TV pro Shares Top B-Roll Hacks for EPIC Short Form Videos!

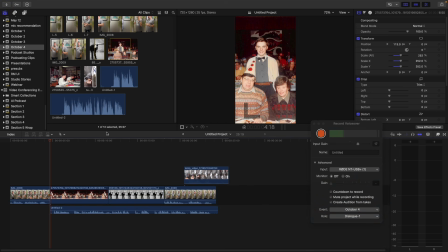(4:11)
So as you can see, my script takes longer to read, so I could just extend this.
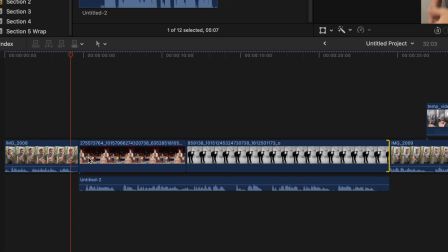(4:18) So to blend in for over 10 years.
So I'm going to cut this quite tight onto here.
To blend in for over 10 years.
So I'm going to keep these.
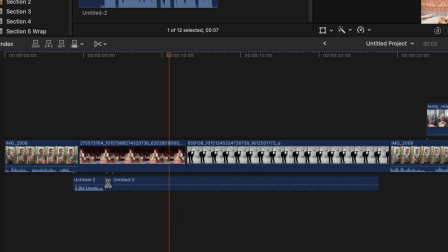(4:33) I believe that makes people afraid to stand out on their social posts, makes people want to disappear.
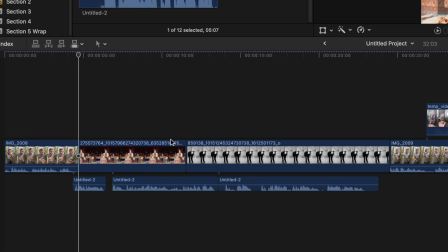(4:48)
This school post is the early bit.
Over 10 years. To blend in. For over 10 years.
I believe that makes people So I'm going to cut to the...
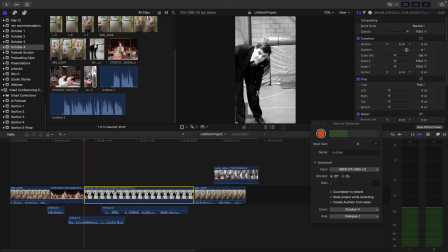(5:05)
I might just keep that one shot, and I'm going to replace this with some B-roll.
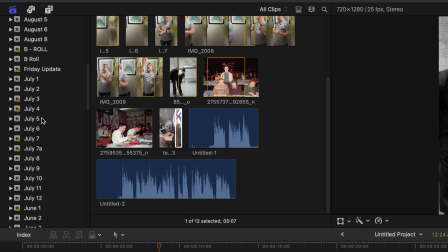(5:10)
So I've got a section of B-roll that I keep just floating around, which is here.
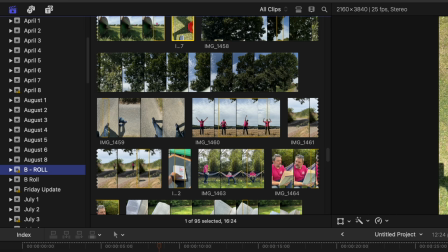(5:16)
B-roll, 2 things. So I can add in some generic shots, but I'm going to use these
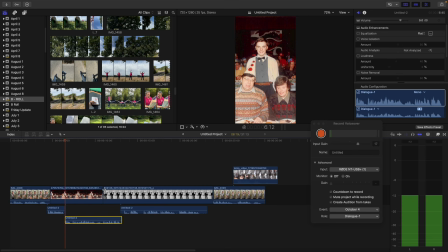(5:26)
clips that I have already and just slip over the top of them. Fine.
I believe that makes people afraid to stand out on their social posts.
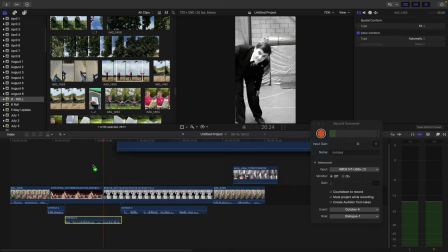(5:36)
I might, because I'm saying the word stand out, I might do some of this stuff, which might fit.
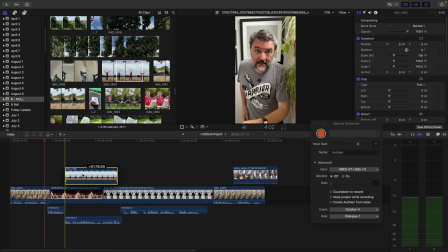(5:44) To blend in.
I'm going to put it there.
Blend in.
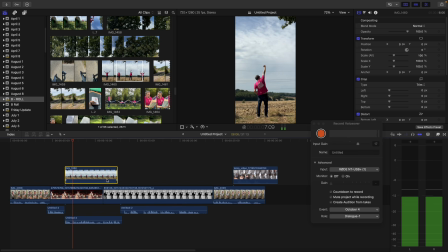(5:48) For over 10 years, I believe that makes people afraid to stand out on their social posts.
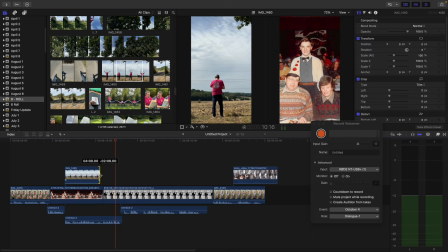(5:55)
Makes people want to So I'm going to...
I believe that makes people...
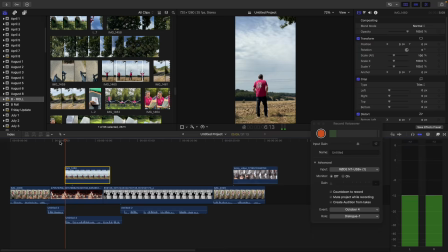(6:01)
I'm going to come in with a bit with that hand up gesture.
I believe that makes people afraid to stand out on their...
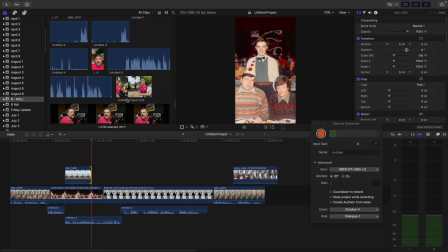(6:10)
And then there's a clip of me on a bench, which I can make myself disappear on.
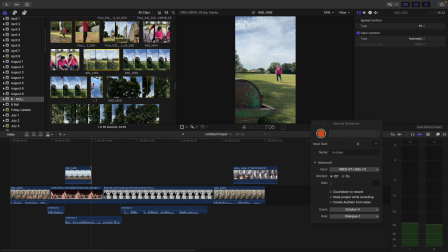(6:15)
This walking in shot. So I've got myself here. So I walk into frame, and I could get myself here.
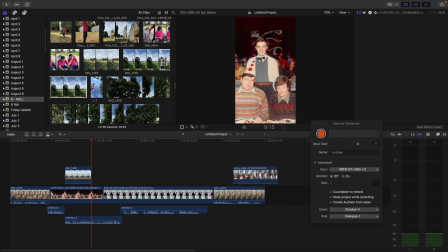(6:29)
Oh, no, that's okay. I'm walking out again.
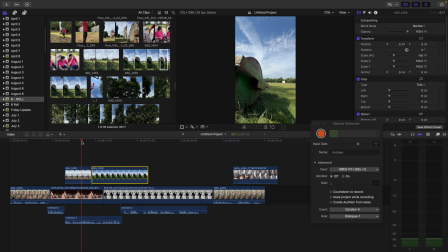(6:35)
Right, okay, off. So here is this shot of me to stand out on their social posts.
Makes people want to disappear.
So that on that disappear line, I can then blend into the shot.
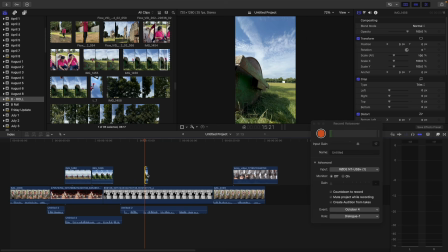(6:49)
After I leave frame, I can just clip that and do a fade out.
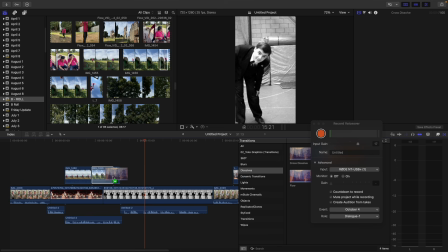(6:56)
So it'll look like I disappear. I'm just using my tools to try and make it interesting.
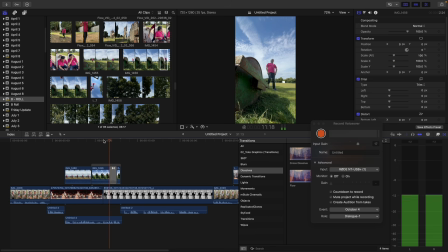(7:04) Makes people want to disappear.
So I'll make, because I start walking, I think maybe it's on the incoming one. I'll just make that short, the transition shorter.
To disappear. People want to disappear.
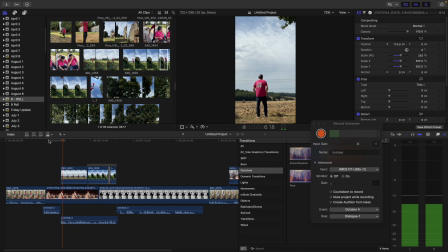(7:23)
See how I'm really painting over the top.
I believe that makes people afraid to stand out on their social posts.
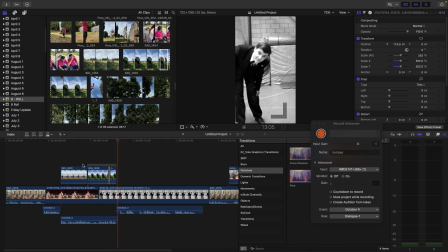(7:31) Makes people want to disappear.
And I might just want to delay that a bit.
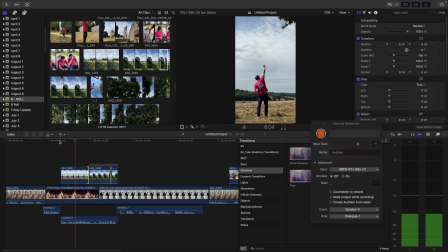(7:37) I believe that makes people afraid to stand out on their social posts.
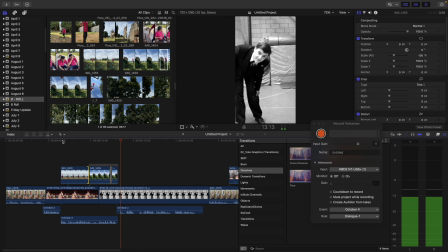(7:42) Makes people want to disappear.
But... So I'm going to come in here.
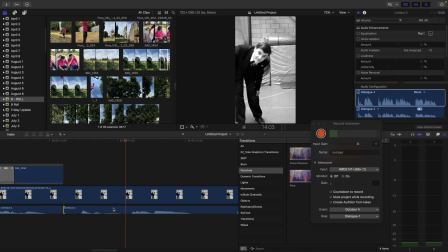(7:48)
I'm going to tighten all this stuff up. This is warts and all. You're seeing me editing in real time here. So I'm just trying to make it flow a bit better.
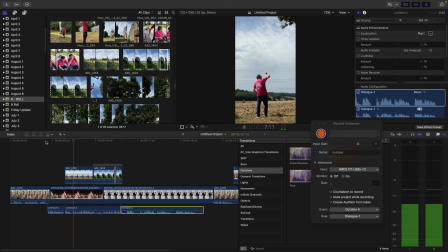(8:03) For over 10 years, I believe that makes people afraid to stand out on their social posts. Makes people want to disappear. But to succeed... But...
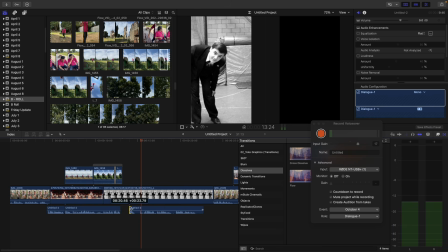(8:14)
So I said that twice, so I can nip that out.